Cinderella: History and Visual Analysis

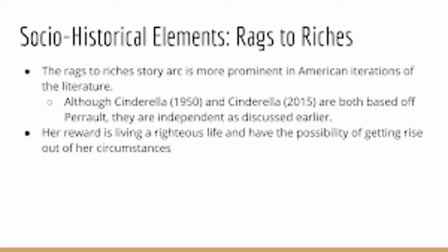Cinderella is seen as a role model not because of her ability to overcome her circumstances, but rather by her ability to stay calm and obedient in moments of grief and turmoil.
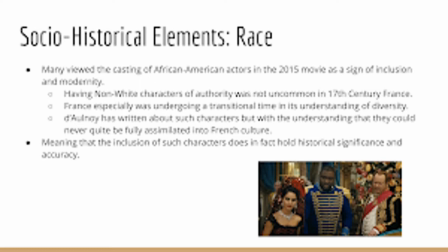Next, we will discuss the socio-historical element of race. Many would consider the use of African American casting in Cinderella 2015 as a symbol of modernity and acceptance. But when we consider the period and location in which the original Cinderella stories were written, it's likely that this wasn't an uncommon practice.
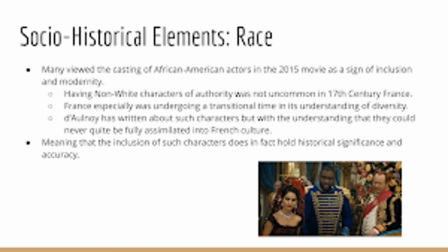In the opening scene, we actually see African workers emptying the carriage of goods her father brings home. This doesn't challenge our historical view of Eurocentric superiority, but later on we see Black actors playing army captains and wealthy landowners.
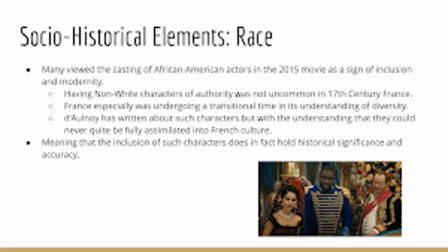It is likely that a descendant of the African continent could have recognized some sort of authority had they been assimilated enough. The two main examples of this in the movie is the captain, and the other being a wealthy family whose daughter tries on the glass slipper. Let's compare this to d'Aulnoy's works.
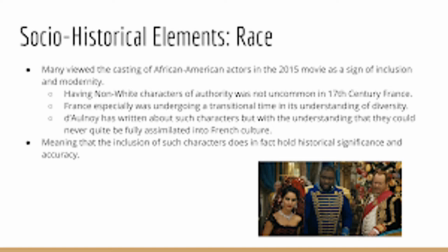Her version of Cinderella has become quite prominent considering that many modern American fairy tales derive from their French origins, such as Perrault's. In one of her stories, the character of Prince Marcassine is an example of a non-white character being coded in fairy tales.
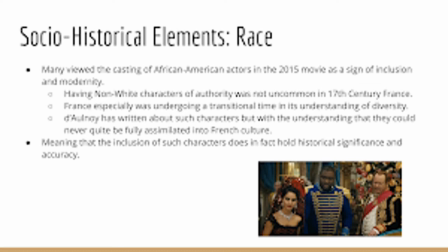Quote, despite Prince Marcassine's dress, education, and training in courtly manners, his animal nature continually prevents his complete assimilation into French culture, end quote. Ideas of race and culture clearly were on the forefront of many authors' minds during this time period,
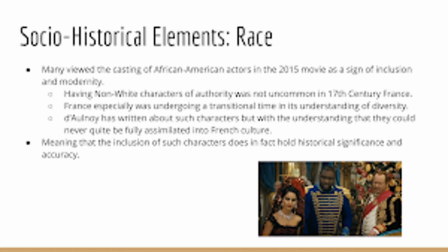considering this was a period of transition in the development of race as a concept.
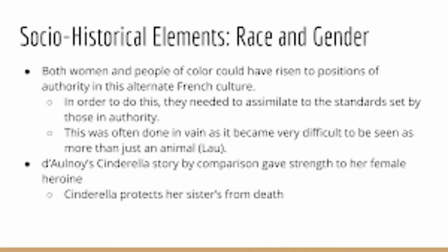Now we will discuss how the socio-historical elements of race and gender are related. The reason why I bring up race is because in this period of French culture, both women and racial others had the potential to be elevated to positions of authority, but were not given the chance to.
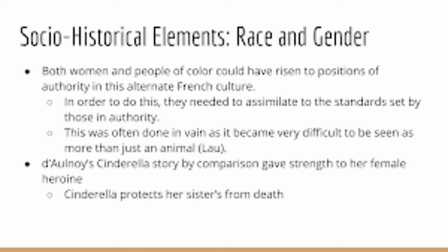I don't think that this was the intention of the director when creating the 2015 version, but is important to consider when reviewing the history. Many non white and female Europeans would try to establish legitimacy in the eyes of greater society, but oftentimes this was in vain. The all-new Cinderella story also utilizes the rise of the hero,
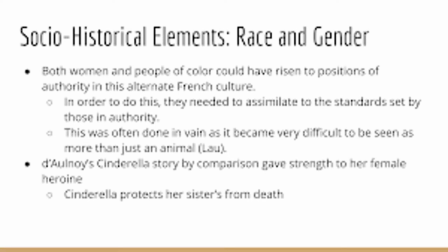but during the process allows her female protagonist to appear as strong and capable as she protects her sisters from death.
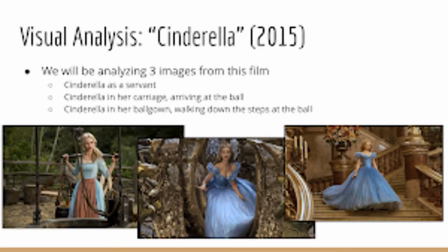Now that we have discussed the history of Cinderella, as well as the socio-historical elements present in the tale, we will visually analyze Cinderella 2015. We will be analyzing 3 images from this film. The first image is Cinderella as a servant. The next is Cinderella in her carriage arriving at the ball.
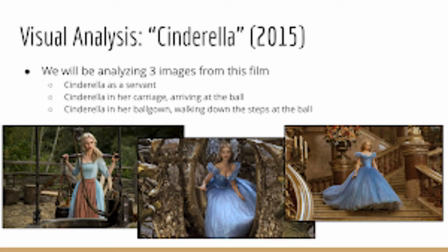Finally, we will analyze Cinderella in her ball gown walking down the steps at the ball. We will be using the following elements to analyze these frames. First is color, next is line, after is human body, then context, space, and argument.
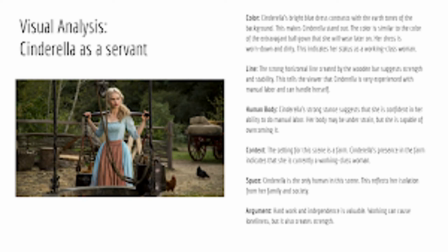First, we will discuss this frame of Cinderella as a servant. Color. Cinderella's bright blue dress contrasts with the earth tones of the background. This makes Cinderella stand out. The color is similar to the color of the extravagant ball gown that she will be wearing later on. Her dress is worn down and dirty. This indicates her status as a working-class woman.
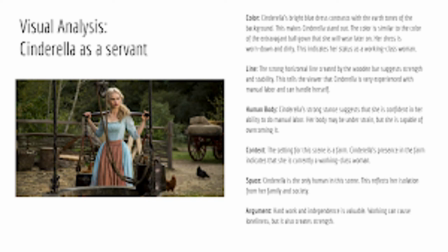Line. The strong horizontal line created by the wooden bar suggests strength and stability. This tells the viewer that Cinderella is very experienced with manual labor and can handle herself. Human body. Cinderella's strong stance suggests that she is confident in her ability to do manual labor. Her body may be under strain, but she is capable of overcoming it.
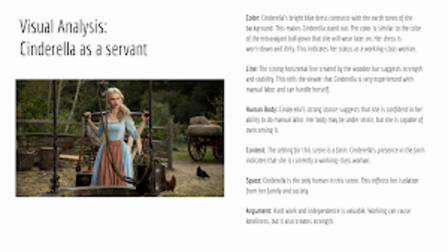Context. The setting for the scene is a farm. Cinderella's presence in the farm indicates that she is currently a working-class woman. Space. Cinderella is the only human in this scene. This reflects her isolation from her family and society. And finally, argument. Hard work and independence is valuable. Working can cause loneliness, but it also creates strength.
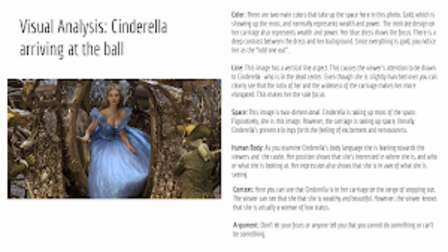Now we will analyze the frame of Cinderella arriving at the ball. Color. There are 2 main colors that take up the space here in this photo. Gold, which is showing up the most and normally expresses wealth and power.
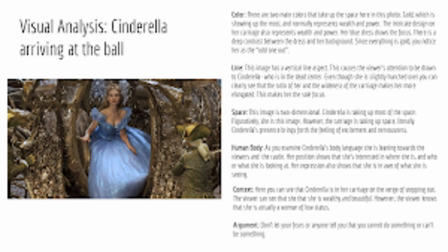The intricate design on her carriage also represents wealth and power. Her blue dress draws the focus. There's a deep contrast between the dress and her background. Since everything is gold, you notice her as the odd one out.
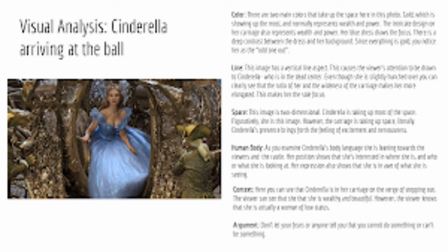Line. This image has a vertical line aspect. This causes the viewer's attention to be drawn to Cinderella, who is in the dead center. Even though she is slightly hunched over, you can clearly see that the ratio of her and the wideness of the carriage makes her more elongated. This makes her the sole focus. Space. This image is 2-dimensional.
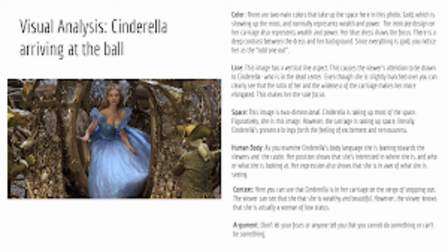Cinderella is taking up most of the space. Figuratively, she is this image. However, the carriage is taking up the space literally. Cinderella's presence brings forth a feeling of excitement and nervousness. Human body. As you examine Cinderella's body language, she is leaning towards the viewers and the castle.
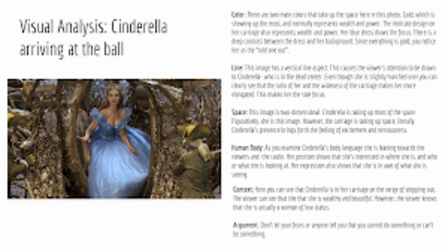Her position shows that she is interested in where she is and who or what she is looking at. Her expression also shows that she is in awe of what she is seeing. Context. Here you can see that Cinderella is in her carriage and on the verge of stepping out. The viewer can see that she is wealthy and beautiful.
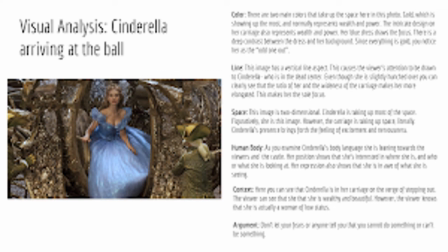However, the viewer truly knows that she is actually a woman of low status. And finally, argument. Don't let your fears or anyone tell you that you cannot do something or can't be something.
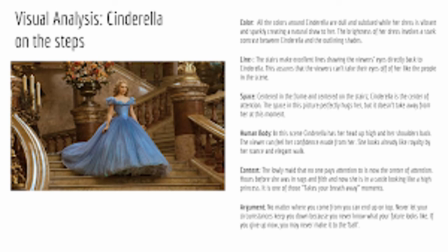Finally, we will analyze this frame of Cinderella on the steps. Color. All of the colors around Cinderella are dull and subdued, while her dress is vibrant and sparkly, creating a natural draw towards her. The brightness of her dress invokes a stark contrast between Cinderella and the outlining shades.
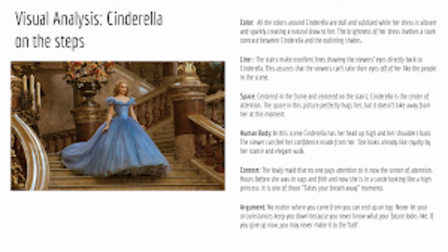Line. The stairs make excellent lines, drawing the viewer's eyes directly back to Cinderella. This assures that the viewers can't take their eyes off of her, just like the people in the scene. Space. Centered in the frame and centered on the stairs, Cinderella is the center of attention. The space in this picture perfectly hugs her, but it doesn't take away from her at this moment.
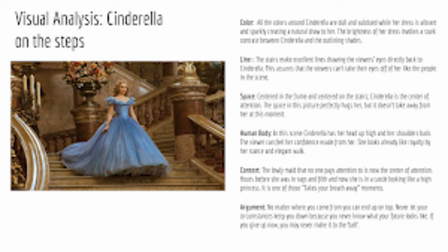Human body. In this scene, Cinderella has her head up high and her shoulders back. The viewer can feel her confidence exude from her. She looks already like royalty by her stance and elegant walk.
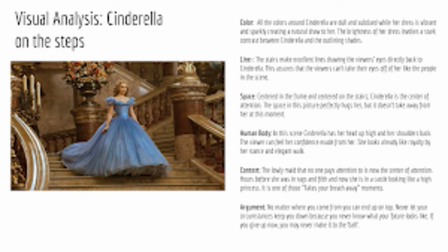Context. The lowly maid that no one pays attention to is now the center of attention. Hours before she was in rags and filth, and now she is in the castle looking like a high princess. This is one of those take your breath away moments. And finally, argument. No matter where you come from, you can end up on top.
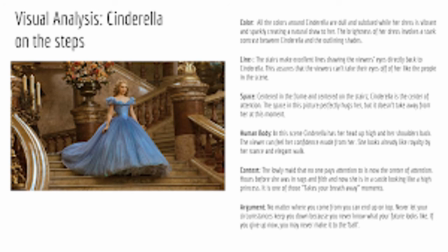Never let your circumstances keep you down, because you never know what your future looks like.
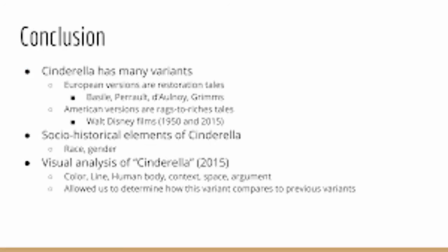If you give up now, you may never make it to the ball. In conclusion, we learned that Cinderella has many variants. The European variants are restoration tales. The authors of these variants are Basile, Perrault, d'Aulnoy, and the Grimms.
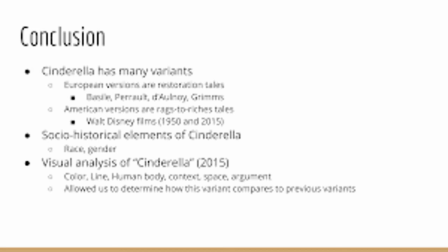The American versions are Rags to Riches tale. And we looked at the Walt Disney films from 1950 and 2015. We also learned about the socio-historical elements of Cinderella tales, such as race and gender.
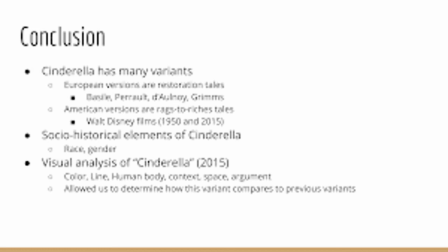Finally, we visually analyzed Cinderella 2015. We looked at color, line, human body, context, space, and argument. This allowed us to determine how this variant compares to the previous variants. Thank you for listening to our presentation. We hope that you learned a lot about Cinderella today.